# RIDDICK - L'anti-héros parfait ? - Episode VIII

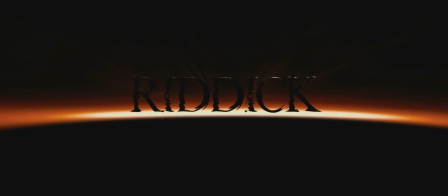Sorti en 2013 et sobrement intitulé Riddick, le dernier film nous jette sur une planète sauvage où notre nouveau monarque,
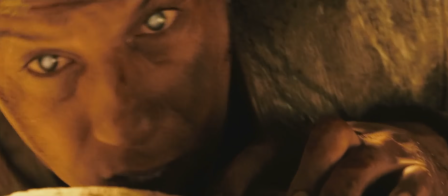trahi par ses sujets, survivra pendant des mois avant de trouver une balise qui attirera les pires chasseurs de primes du système.
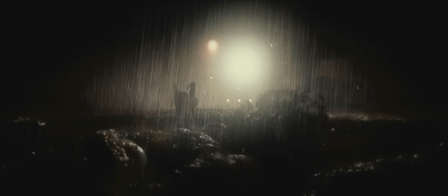Et dans une forme de reboot de Pitch Black, de nouvelles créatures feront leur apparition, obligeant toute la clique à s'allier afin de survivre.
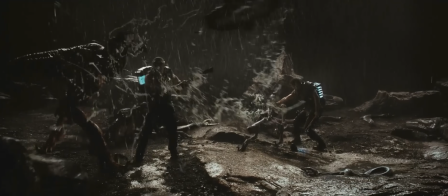Riddick s'en sortira, comme toujours, puis partira se venger des Necromongers et de son ancien général.
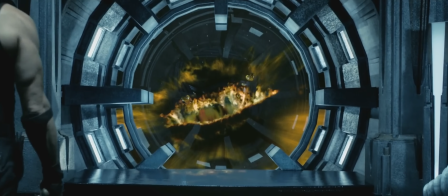Mais disparu dans l'antéverse, Vaako est promis à une transcendance inhumaine. Et c'est sur ce cliffhanger que se termine cette trilogie. Je ne vous cache pas.
Évitez de bouger.
J'aime beaucoup la saga Riddick.
Quelle révélation!
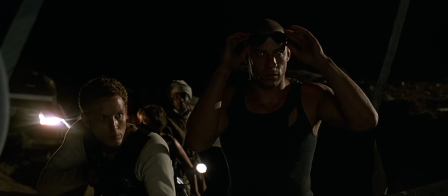Ce côté série B de Pitch Black, efficace malgré ses défauts, un film que personne n'attendait et qui acquit une reconnaissance via le bouche à oreille après sa sortie en DVD.
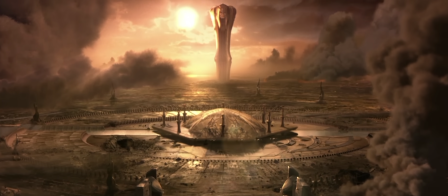J'ai du respect pour l'ambition du deuxième film à développer un univers plus grand avec une direction artistique invitant au voyage.
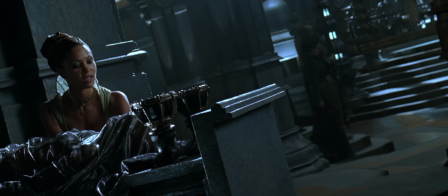J'aime l'univers glauque et angoissant des Necromongers, qui apporte un peu d'originalité dans ce type de production,
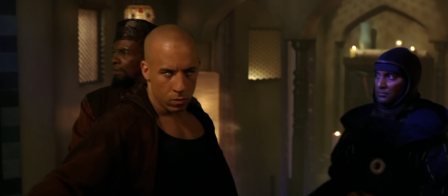mais aussi la diversité des peuples qu'on y devine en sous-texte, notamment avec les élémentaires, qui donnent une touche sci-fantasy de bon aloi.
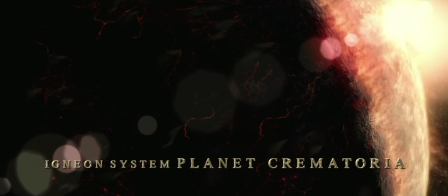Certaines idées sont vraiment bonnes, comme la planète Crematoria, dont la face éclairée est ravagée par son étoile trop proche,
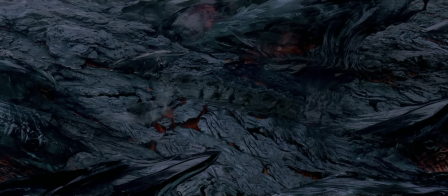et qui renforcera la tension d'une scène de course-poursuite dantesque.
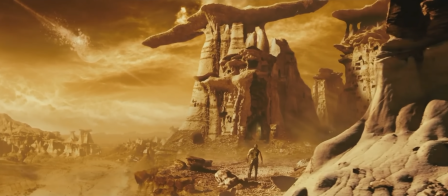Avec cette série de films, la science-fiction pulp est à l'honneur, et ça fait du bien de retourner à ce genre de production décomplexée.
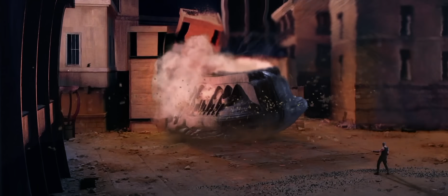Même si tout n'est pas parfait, évidemment.
Sinon, tu risques de te retrouver avec un couteau planté entre les deux épaules.
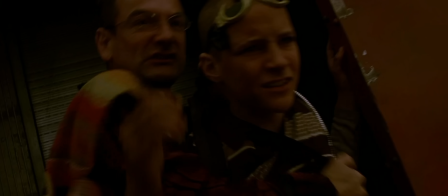Avec une réalisation plus ou moins inspirée, un montage des fois un peu à la ramasse, et des effets spéciaux qui ont variablement bien vieilli en fonction des films,
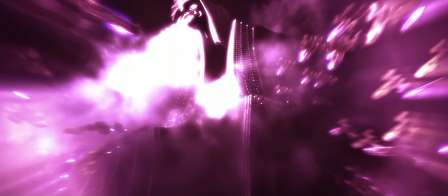cette saga a pourtant suffisamment de qualité pour plaire à n'importe quel amateur de bonne SF,
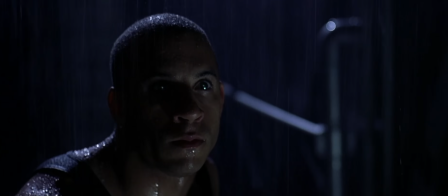avec de vrais moments de bravoure de notre anti-héros, Riddick. Ce qui m'intéresse aujourd'hui, c'est pas tant de parler des films et de les analyser, c'est Riddick lui-même qui m'intéresse, ce qu'il représente. Car la position du personnage a grandement évolué dans la saga, et c'est ça que je veux explorer avec vous aujourd'hui. Riddick nous étant présenté dès Pitch Black comme le parfait anti-héros, et au vu des grosses différences qu'il existe entre les trois films, il serait intéressant de voir si le personnage n'a pas lui-même connu une évolution au fur et à mesure de ceci.
Vous tirez sur la corde.
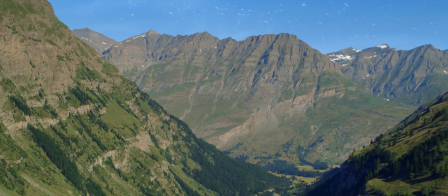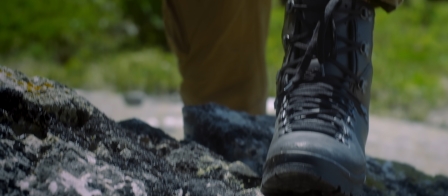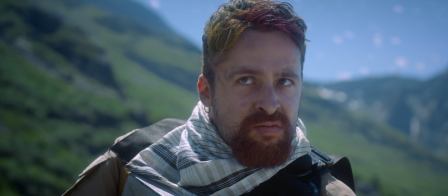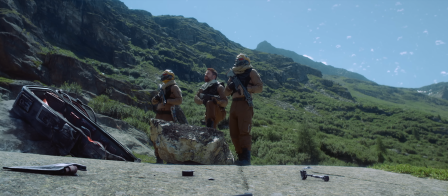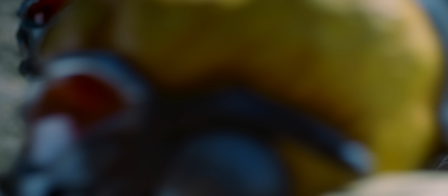Ouais, très bien. Bonne idée, ça. On fait comme ça, du coup.
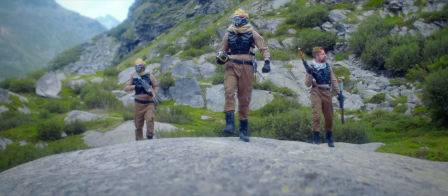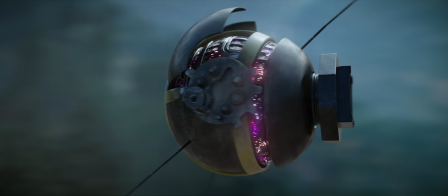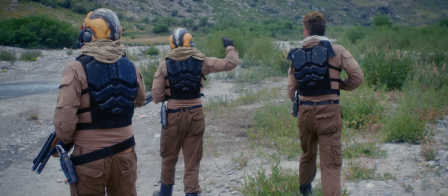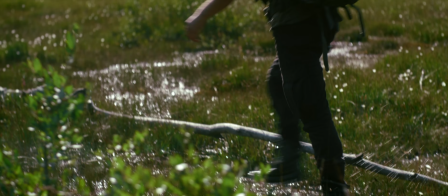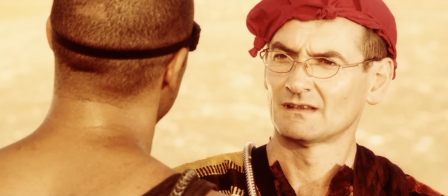Richard B. Riddick, meurtrier, fréquemment en cavale.
La position de Riddick dans Pitch Black est très claire, et la mise en scène va alors s'efforcer de donner un caractère animal au personnage à travers des attributs spécifiques,
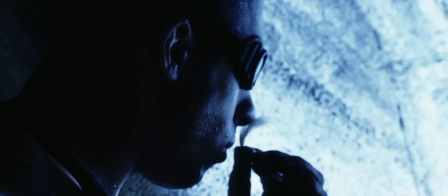l'utilisation de l'ouïe, de l'odorat, ou encore le fait qu'il soit nyctalope.
Non, mais je vous en prie. Cette blague, elle a déjà 300 ans au moins. Arrêtez de gigoter.
Voir dans l'obscurité renforce davantage cette animalité.
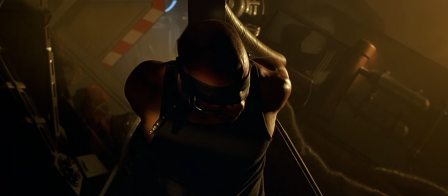Et lors de son transfert comme prisonnier, Riddick effraie tant qu'en plus d'être rendu aveugle, il doit être immobilisé, la bouche entravée par un mort de cheval.
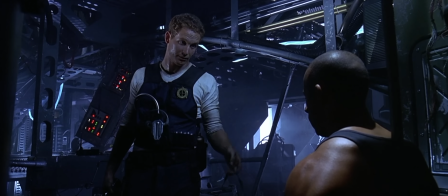Il y a ici un message très fort. Tout est dangereux chez cet homme.
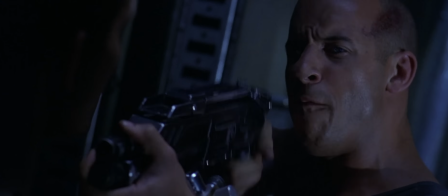Va te faire foutre !